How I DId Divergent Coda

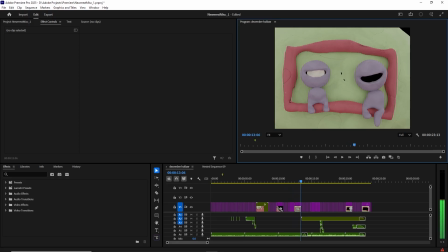12:47 So yeah, this is, I sculpted it in, I used the dynamic topology, but it still sort of made it look like this weird jagged effect, which actually does read quite nicely.
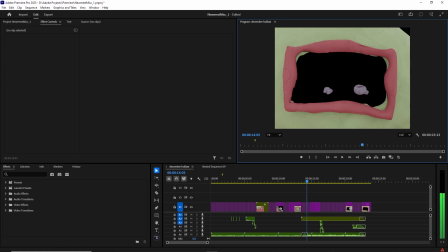12:59 Oh, the way that I animated these guys like being sucked in, because as you saw, it was a plane. What I did was I actually scaled the models down and rotated them in front of the black plane.
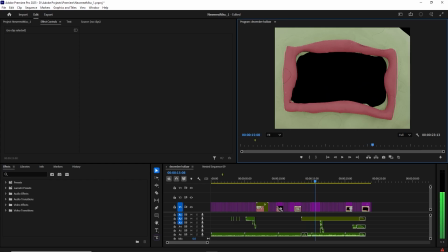13:13 So they just get... then they just like duck behind the border.
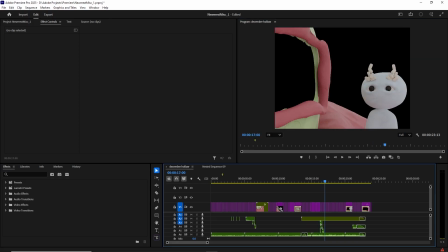13:19 So it was just like a really simplistic sort of silly thing. I just hand animated...
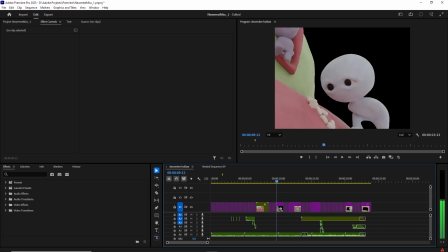13:25 Oh, wait. Sorry. I'm a little scatterbrained right now.
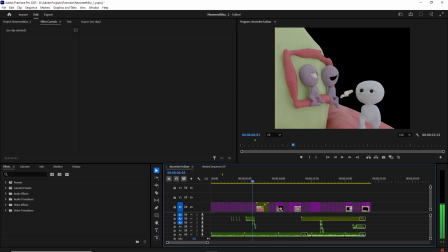13:29 The way the teeth fall out, this part, it falling out, was actually a physics simulation.
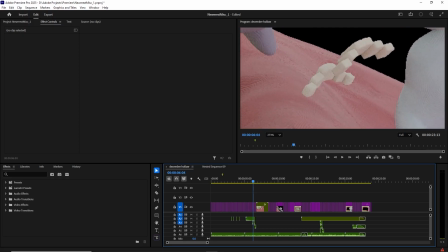13:37 I don't think it actually reads as that because they kind of hold the shape of the mouth.
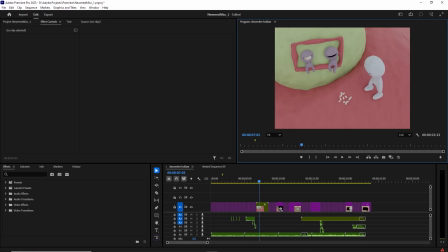13:42 But then when they're on the floor, that was just a bunch of subdivided cubes arranged in a semi-random pattern.
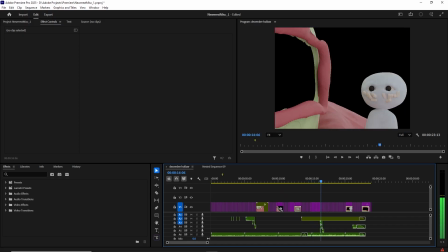13:52 And then I, of course, animated them going up very loosely, and then I went in like every frame on some of them and rotated and jumbled them up a bit so it wasn't perfect.
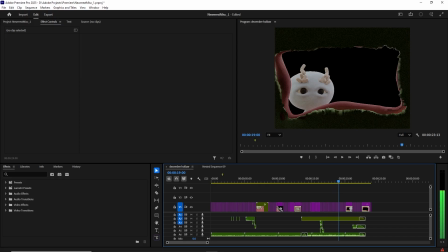14:04 Yeah, this was the scene that I removed the inside of. I did not realize that there's some of the frame poking through there. That's very unfortunate for me.
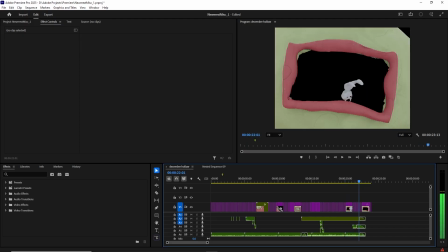14:14 And then, yeah, this guy was animated the same way with the just ducking beneath the border. I also used the sound effect from the thing of the chest cavity ripping open.
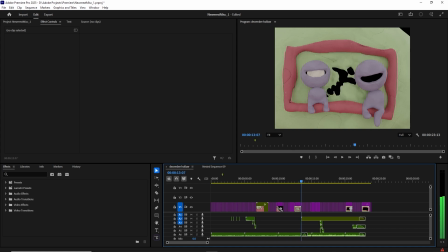14:28 I used that as the sound of this going open. Sorry, my throat is really really not good for me.
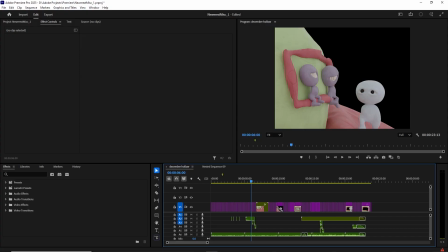14:39 God damn. But yeah, I think that's it. So I'll say thank you for watching. Appreciate the comments that were left on that video. I don't know if they're gonna see this video.
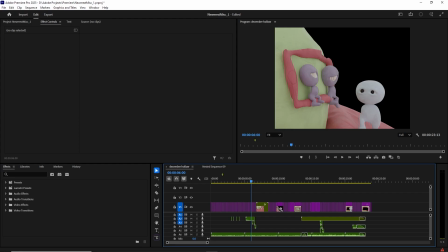14:53 People don't really stick around for too long, but I appreciate the comments wherever they pop up. And I will see you guys when I see you guys. Yeah, bye bye.